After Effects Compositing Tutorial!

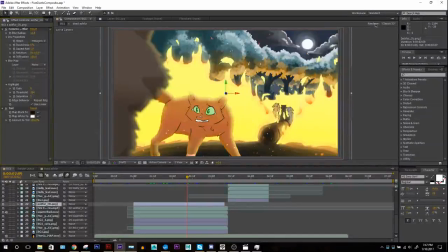But yeah, I hope to cover a good amount, and then you guys can always ask questions on something you might have seen me do or seen other people do that I didn't cover. You'd want to learn. So yeah, so these things are just called overlays usually.
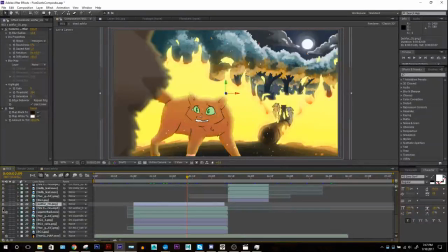The stock footage are considered, technical term would be an overlay. They're very common in compositing work for films. I think that's my only overlay for this one.
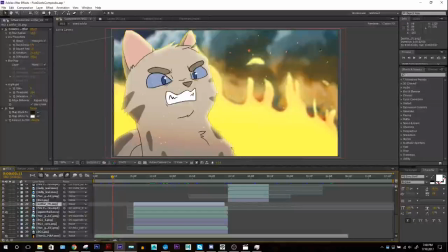In this shot, I used the camera lens blur on a background rather than blurring it in like the actual layer. It's just nice to work here. That kind of brings, and also on the fire, this brings a lot of nice focus to Ashfur here.
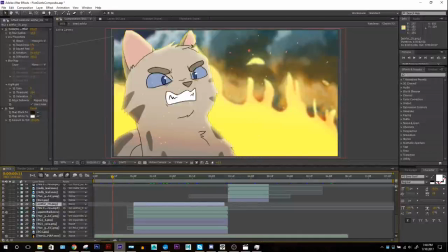Same thing. I just put a little bit of edge glow, the inner glow, then bevel and emboss on him. That's all looking pretty good. Makes him seem real nice and intense. I also have another overlay actually.
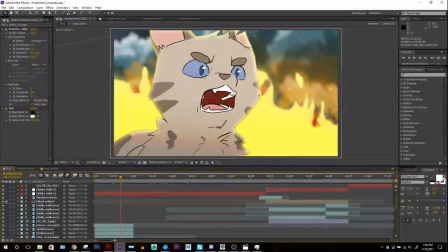It's a lighting overlay. So another thing I can do is if you have some sort of like lighting effect on your background, like a nice soft gradient, like say like something like the sky or the sun, or in this case actually I have something else.
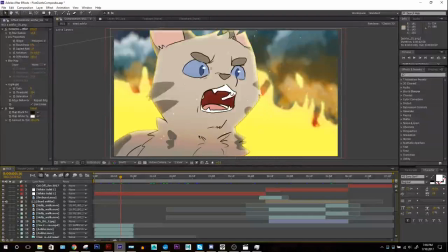It's nice if you can have a lighting effect that goes over both the background and the character, because that will really kind of ground your character to the background in some way, if it's affecting both the background and the character. So usually for daylight scenes I have this thing I work with
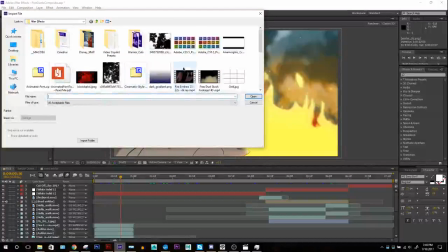I made this file, my little After Effects folder here. I made a couple different things I'll work with.
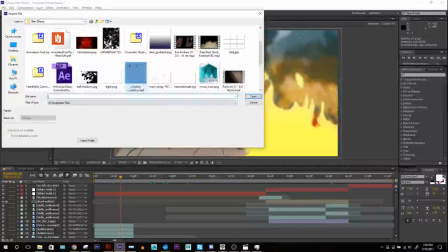There's the dust I mentioned. I made this thing called light,
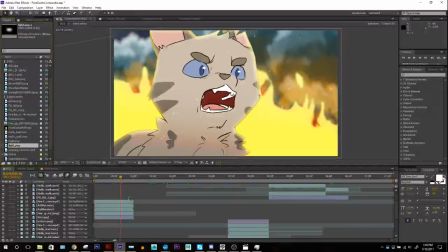and basically what that is, I don't think I use it in this one because it's a nighttime shot, so I don't need a light,
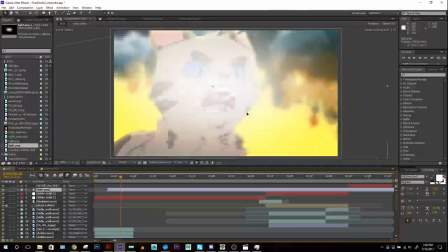but you can go over it still. It's kind of just this circle gradient that's transparent around the edges. You can make it pretty simple in Photoshop if you just take like the elliptical tool and
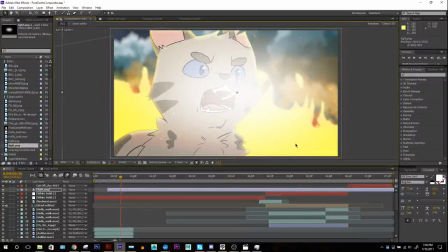make sure that your first color is white and the second color is just pure transparent.
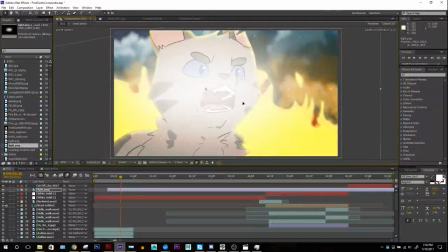Elliptical gradient tool, and you can make something like this and just export it as a PNG, and you can use this a billion different ways.
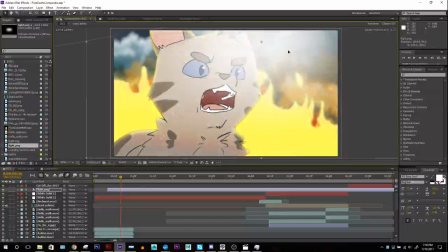So say like if the sky was really bright, I can kind of stick that up here, and if I click on click on the edges here, you can kind of resize it.
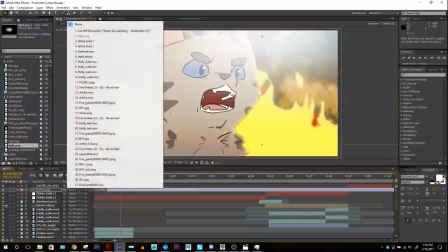You can make it small, make it big, make it pretty big. I can set it to the blending mode to screen,
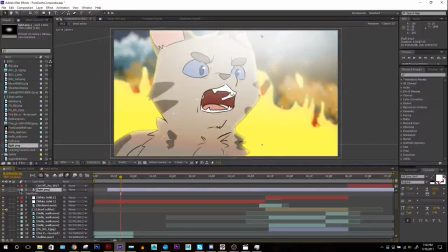make sure it's a little bit brighter, and then under here, if I go down to transform, I can change its opacity right here. Ooh.
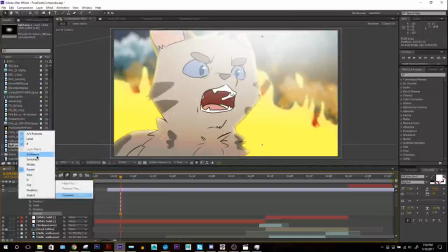1 second.
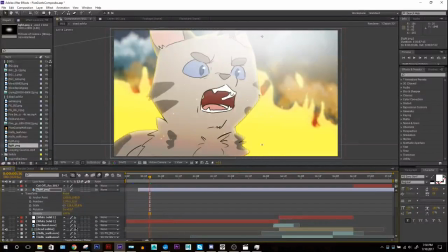There we go. Had something turned off by accident. It's not the first time that's happened. And I can turn that down a little bit,
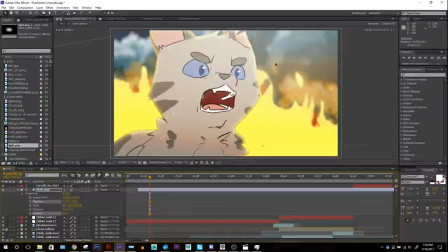and something like this might add a lot of nice just glow, because see, it brightens up the background and it brightens up the character. And while that might seem like, yeah, duh, it does, it's on both of them, just little things like that where it affects both the character and the background can usually add a lot.
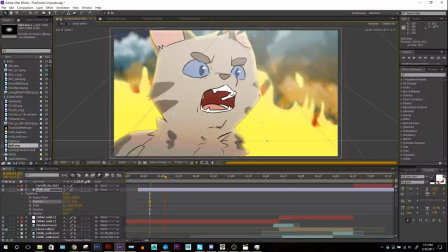And just gradienting light, making brighter areas on a character rather than in darker areas. It can bring attention to certain things. So, if it wasn't nighttime, I might actually like the way that this looks.
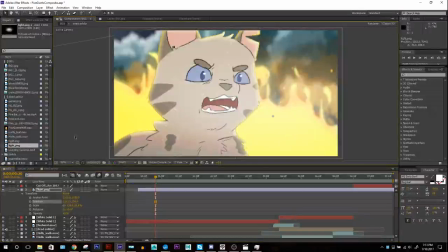If I wanted to, even I can actually put it back here and
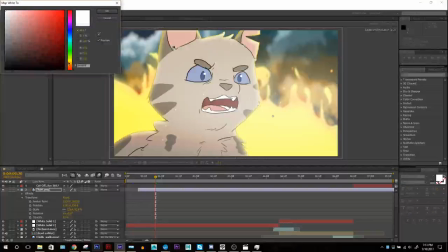color correct it with a tint that white to like a yellow orange or something, bright yellow orange. That actually might be a good light for him.